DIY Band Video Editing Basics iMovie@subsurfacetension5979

Hey, welcome to my tutorial on iMovie.
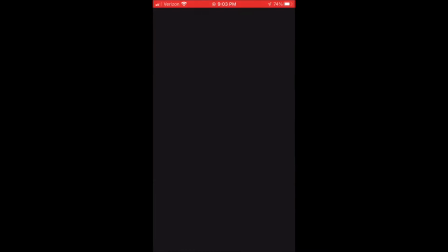[0:06]
So there's a way to record
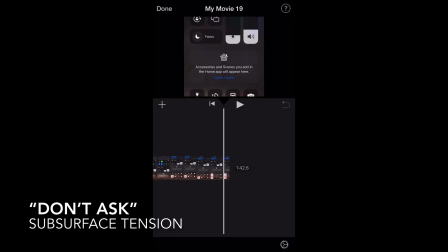[0:13]
opening iMovie. You import the film clip that you want to work with. So this is a live band clip of my band doing a song called Don't Ask.
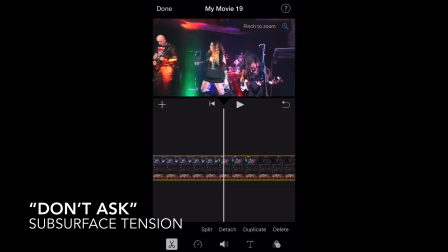[0:25]
One camera, and we want to make it a little more fancy. We want to make it look like there's more than one camera doing some, not really panning or zooming, but jump zoom in and out.
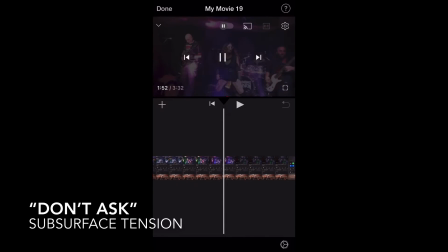[0:39]
And we're going to add a little bit of lyrics if we want to do a lyric video, and we're going to add some cut edits. So right now at the end, we're trimming it down. If you highlight that, look at the yellow frame, you can trim out
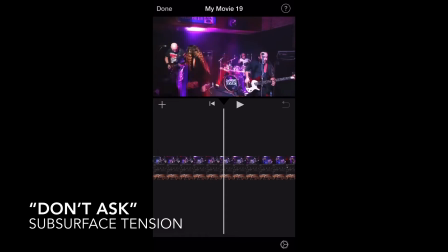[0:56]
that end point so you don't see where I actually flipped it up and hit the record button so that I could record this straight from YouTube to show this sample. Okay, so let's go through here and let's add some little cut edits.
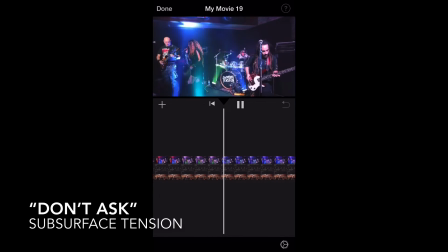[1:15]
Let's cut. So we'll go ahead and go back to the beginning, and you'll highlight your strip. And every few centimeters, just stop and cut with the little scissors icon down there.
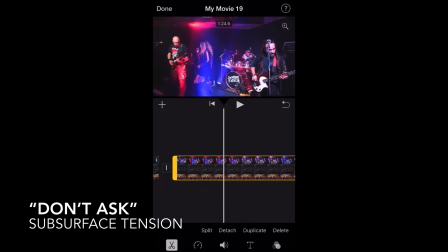[1:35]
And this is typically what I do when I have camera imagery from one vantage point. I'll just go through the whole song and I'll add cuts just like this. If I'm lazy, I just do it every few centimeters, millimeters, whatever.
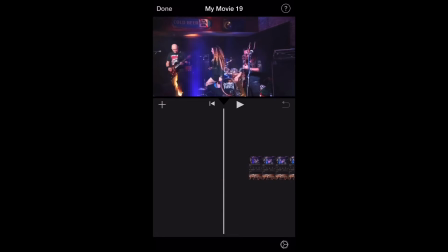[1:50]
And if I'm not lazy, I'll go through and actually cut it right on the beat.
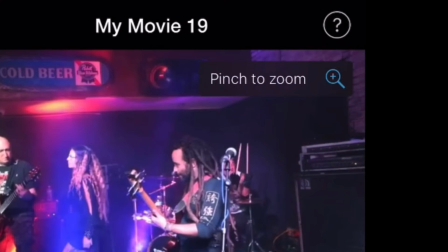[1:57]
So here we have some cuts so that we can do some samples.
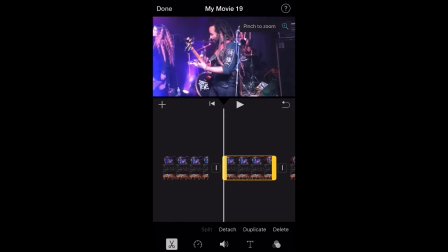[2:02]
Now this pinch to zoom icon in the upper corner, what I'll do anyway, every other cut,
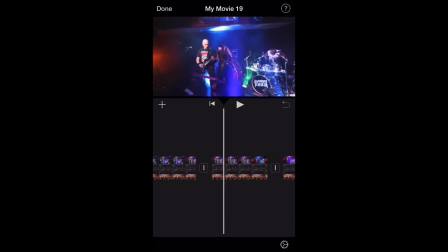[2:09]
I will click on that pinch to zoom icon and I'll zoom in and out based on who is doing the most interesting action in the band at that moment. So right there, Andy is doing a count off and that's interesting. He's a showy drummer and that's fun. So I'll zoom in on him for that one cut. And then the next cut, I'll just take it out.
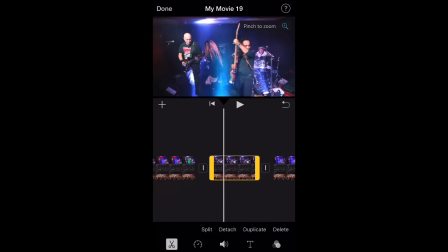[2:31]
No zoom in, no zoom out. It'll just be the standard one. And then the next cut, I'll zoom in like right there. Freddie's doing something interesting. So let me zoom in on him. Next cut, I'll leave it right where it is. I won't do anything to it. And then the next cut, I'll zoom in on Jen and Scotty.
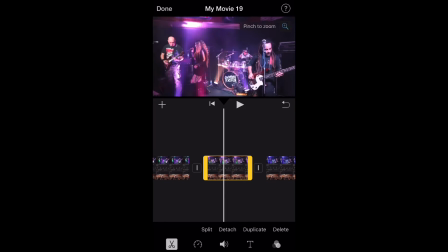[2:45]
The next cut, I'll leave it. I won't do anything to it. And then the next cut, zoom in on Jen or whatever. So that way, as you see it play, you'll see zoom in, zoom out, zoom in, zoom out. And you'll see more of a difference in the camera angle.
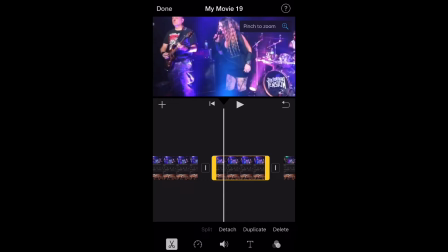[3:00]
And you can zoom up and down. If you zoom or pan, if you push it too far up, you'll see that red line below. And you don't want to do that in the frame. There, I'll zoom in on Freddie for this cut. He's got great stage presence, so he's fun to zoom in.
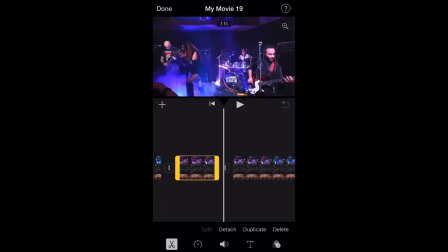[3:15]
And there's Jack Lou's arm, lower left corner. Jack shot photography on this one.
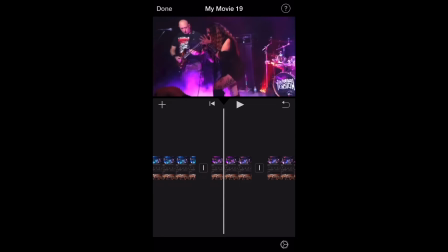[3:20]
And this footage is actually done by Sal Baxter. We just scrolled back to the beginning really fast.
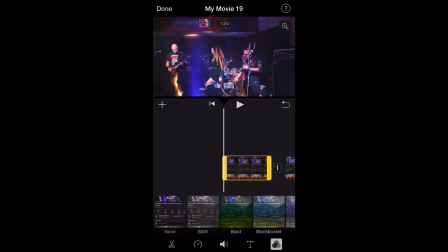[3:27]
Now let's go ahead and let's add some filter effects. So down at the bottom, you can select different like black and white, blockbuster.
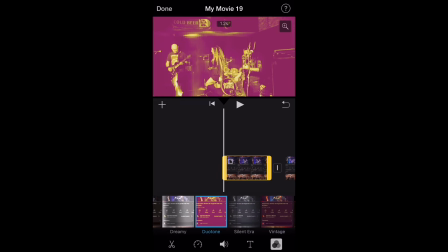[3:37]
This one's kind of retro. This one's bright red.
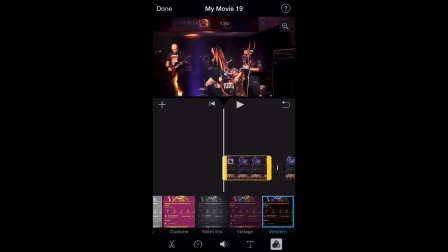[3:40]
You've got a black and white that looks like an old time movie, and some different camouflage and blue effects to make it look like retro 70s.
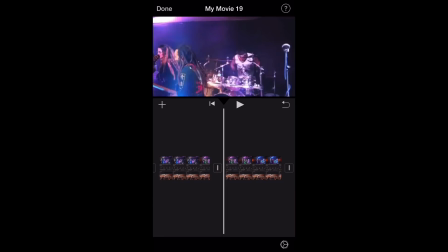[3:48]
So what I'll do is just to add some variety, I'll go through and I'll highlight every clip or every other clip, and I'll attach certain filters to it. Sometimes if you use all the filters in one movie, it's too much, it's disjointed.